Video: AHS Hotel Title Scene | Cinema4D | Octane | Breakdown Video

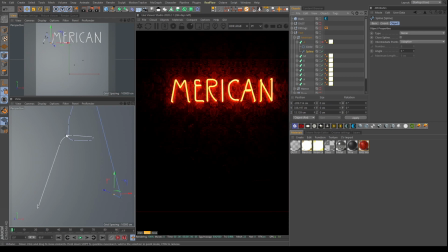(5:06)
You can just select a single point, click on the point and just click on right click and chamfer. Obviously right now it won't work properly because obviously it's chamfered, already chamfered, right? So you can chamfer so to get these curves and round nice edges.
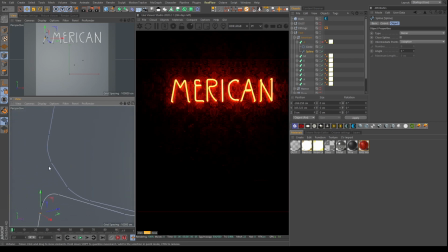(5:23)
And I deliberately gave it some roughness, like not the straight kind of splines.
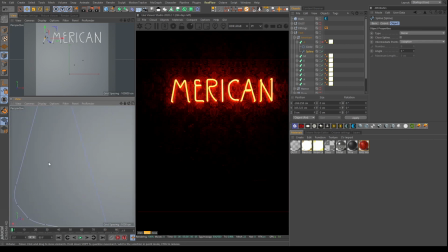(5:31)
I just moved them here and there a bit because in the original picture which I saw, the splines were not exactly all the same. So I did that. Then I used a circle, and if you see the radius is just 3 centimeter.
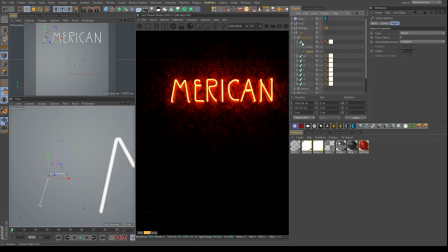(5:46)
I just shared on the radius and just went into the sweep material, sweep, and added them these two in this hierarchy and didn't use any caps or anything, and just turned it on and it was there.
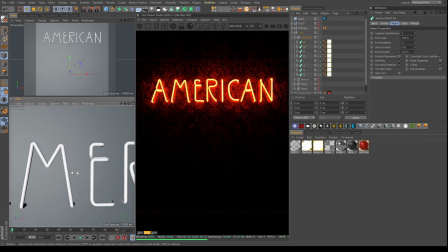(6:05)
So this is how I created my whole spline thing.
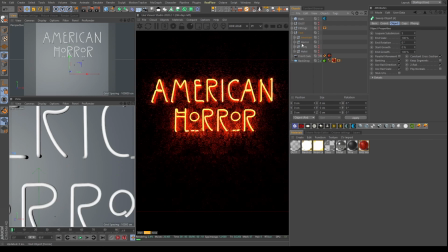(6:10)
Firstly I created that, then little bit difference was there in the hotel kind of horror kind of thing.
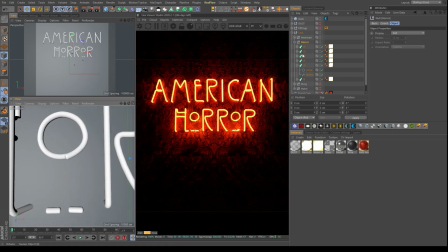(6:18)
So when you need to create O, there would be so many, these two dots in the original typography of horror. So these two dots are separately, at the bottom, like you can see over here.
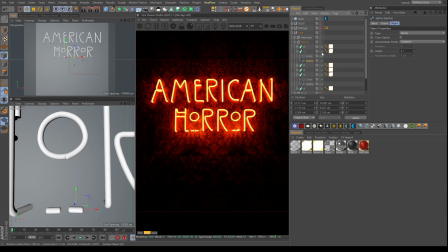(6:31)
So what I did was, in the same spline, if I hide this, see in the same spline, when I completed this O,
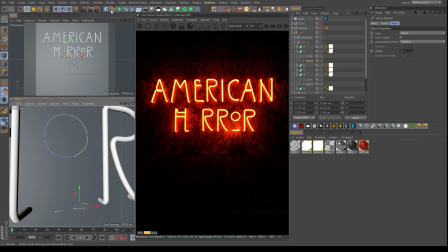(6:39)
I just went and removed this, pressed this key and remove this using the escape key, remove the points, and then this is selected and I started to draw. Whenever you start to draw this, this is going inside one new spline. It's a basic thing.
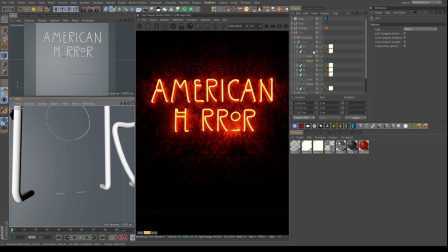(6:57)
So this was connected like this.
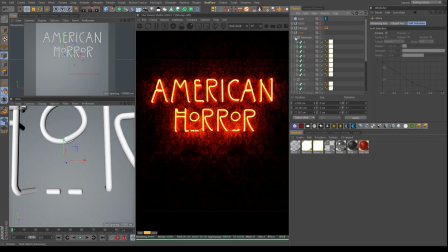(7:02)
So again, the same thing which I did with American, the whole text, I use the same thing, same hierarchy, and use a circle with spline. In this you can see the circle is only 1 centimeter. Previously when I used the circle it was like 3 centimeter.
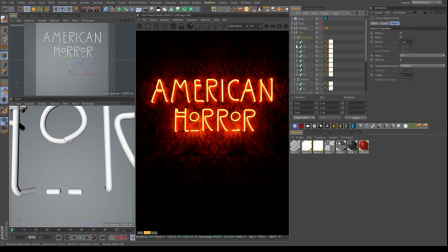(7:20)
It depends on how thin you want, because I think the 3 centimeter circle was getting too big for this O. So I just turned it down a bit and used 1 centimeter.
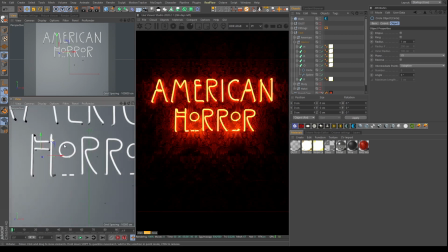(7:32)
And the typography it will take little bit time, because you need to make it look quite realistic, because if you don't do that, the whole point of creating this scene is lost, right? Because typography is the main thing which is in this whole scene.
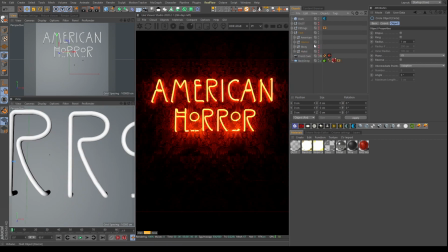(7:48)
So I did that, and then the same thing happened with the story and the hotel thing.
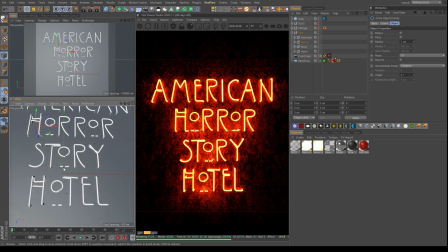(7:55)
So I did the same thing with them.
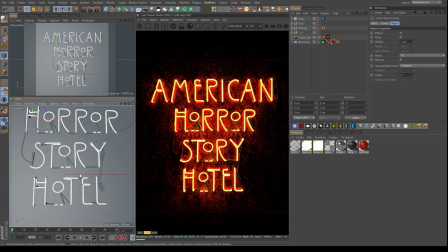(7:57)
Now talking about the fittings, what I did was, with the fittings, I created, this is just normal cylinders.
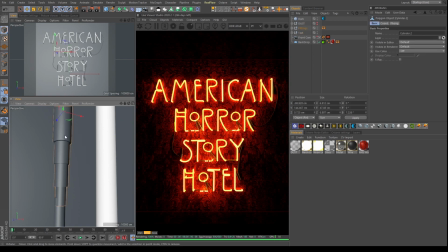(8:04)
You can see this one. Okay, wait. Yeah, if I click this one, it will go so many times cylinder.
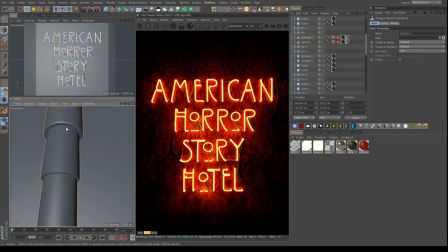(8:12)
So we can see what I did was, I just extruded this sometimes and got this.
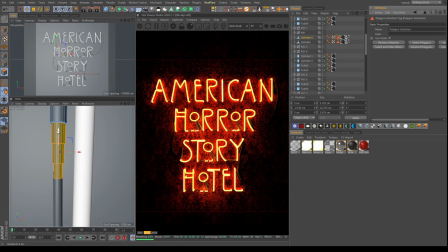(8:20)
Use the metal texture, because I just selected this and put a selection tag on this. So this was separately selected, so I can just put a black all over and this metal thing only on this side.
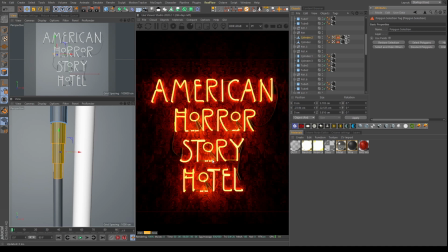(8:33)
You can see over here it is a metal thing which is shining. Yeah, it just gives you a nice kind of reflection, because obviously there is a metal, there will be a nice reflection. So because the wire is made of rubber, so it was not giving us that kind of look which I wanted, but I wanted some reflection going on, so I used the metal material on the selection.
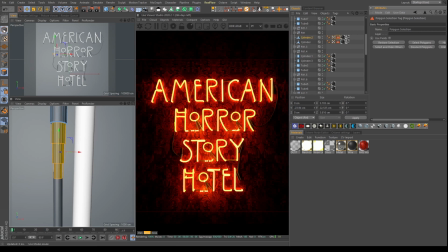(8:53)
So that's how I got this look.
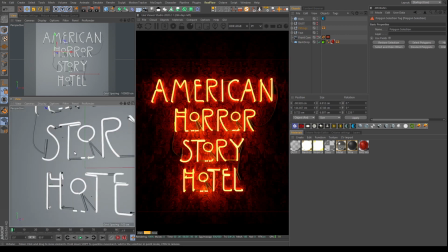(8:56)
Coming back, so I created these all wires and everything using just cylinders and tubes.
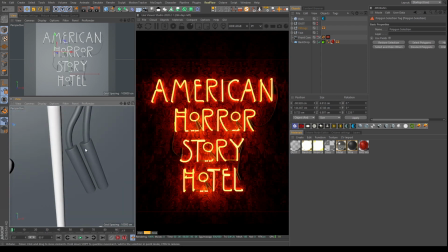(9:03)
There's nothing fascinating going on, just cylinders and tubes.
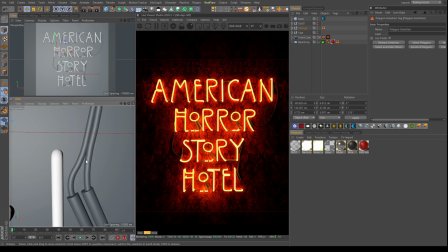(9:07)
Again I went into the, what you say, front mode, and created this wires and everything.
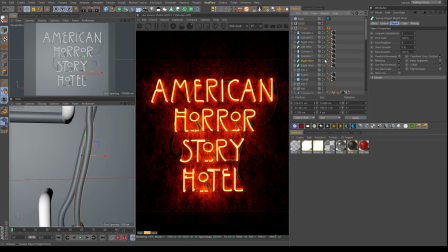(9:14)
And wires, like naturally they were having this kind of roughness in the spline, because I didn't wanted them to be too straight and too, they should be a little bit rigid. They should be going here and there. The wires are never straight. So I created this, and you can see this kind of wire going on.
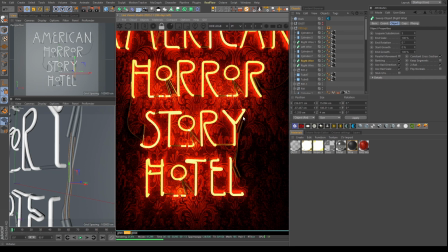(9:34)
Yeah, so this wire I created to go with this. All the reflections you are seeing is a part of this. I will come to the dust part at the very end, because I will tell you why.
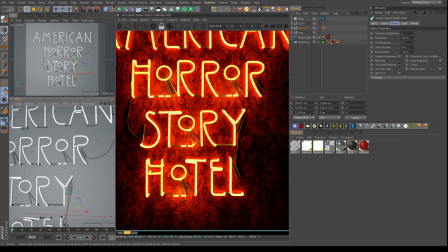(9:48)
So once the wires are created, I started to put some textures around and see how the look is going to look.
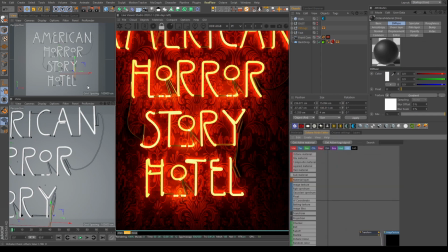(9:55)
So I made this wire material, which is just a rubber. So what it has is actually nothing much. The gradient is going on. I will just push this little bit, just a second.
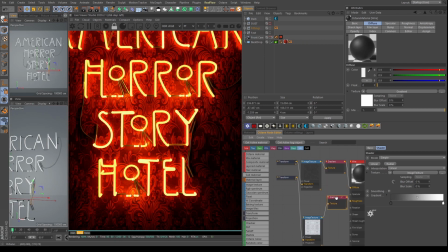(10:11)
Yeah, a gradient going on, in the roughness as well, because I don't want this to be too rough. And many of you will ask the question, like, why you don't want it to be too rough? It's not going to be seen in the scene. Why you are putting all this gradient and everything there?
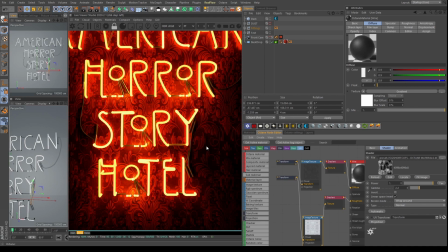(10:26)
It's just that once you add the texture, you will know how the light will bounce, and adding the gradient will be very, very helpful in making the light bounce in a certain way.
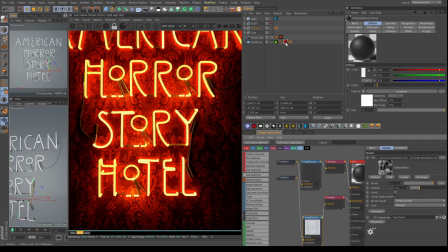(10:40)
So this we will come across when we'll talk about more about dust and this American Horror Story wallpaper, the backdrop wallpaper which I created. So I will let you know about this once I remove and show you what's the difference between lighting, how it is looking different.
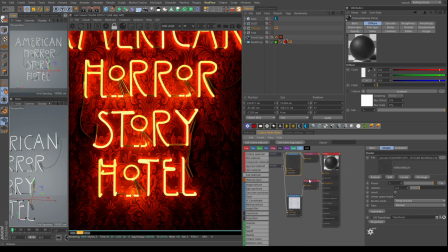(10:55)
So this rubber material is created like this. It's nothing fancy is going on. It's just index of 1.5, and that's it. Basic thing. So that's how I created this. Now coming back to the materials again.
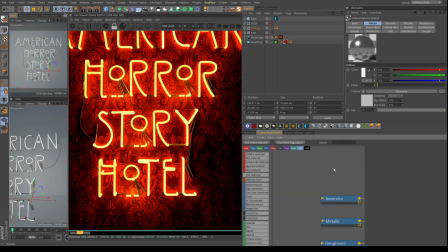(11:12)
The metal is normal metal. There's nothing special going on. It's just that uh, I don't know why it's not showing properly. So it's just this metal having some kind of metallic and roughness going on,
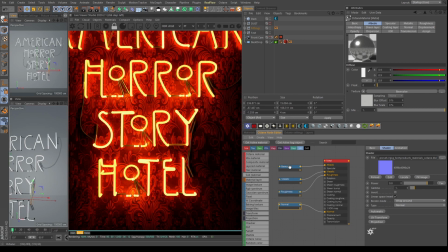(11:31)
so that obviously again the how the light is going to bounce on it. So I wanted to make sure that the metal is proper.
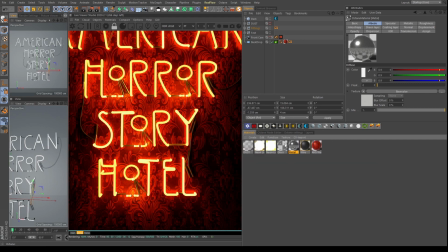(11:39)
Creating a glass material is normal thing.
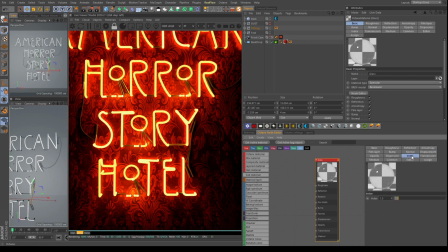(11:43)
Just go in specular and add glass material 1.5 what do you say index, and I think I increased the I checked out the fake shadow also because I wanted some little bit more realistic kind of shadows,
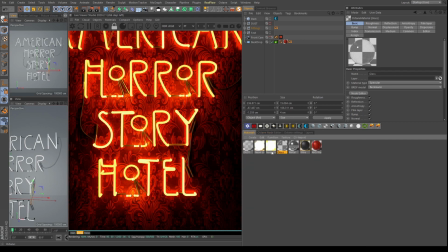(11:58)
so which usually fake shadows help us to get this. And now talking about the neon material, I have two neon materials. I don't know, maybe you guys have figured it out or not, but if you see that when the radius is too low, or maybe the models are too small,
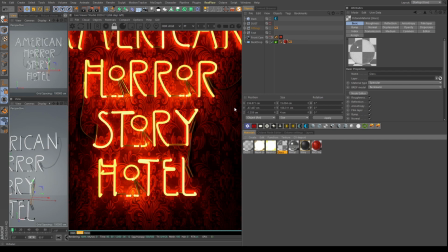(12:18)
the lights reflect differently on the larger models and the small models. It's a basic thing. We have seen that many times.
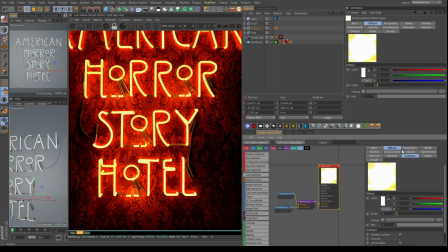(12:26)
So going in this neon thing is just a diffuse material with the black body emission, and the spectrum I added this is just a not a specific value. I didn't got this specific value from anywhere.
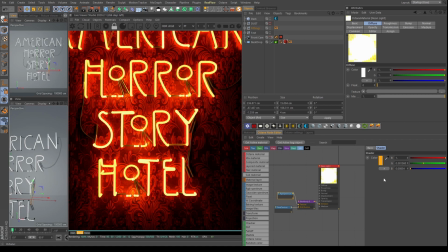(12:40)
I just did a hit and trial thing, and I found out that this texture for the whole horror for the whole typography is working out. Same thing with the float texture. What the float does, if you just remove it totally, see the light is gone.
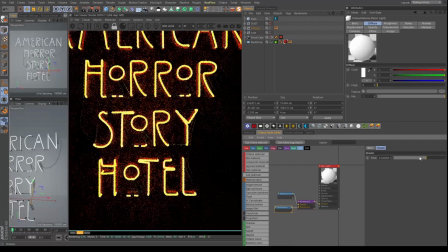(12:56)
So if you add float, you will have more control over the how much light you want to go out,
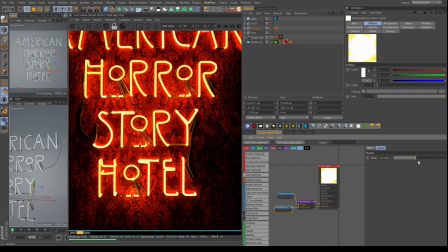(13:01)
and how much light the neon sign you want to show, and how much the brightness you want to show in the scene. And that's it. And the other neon sign is just again the same kind of texture.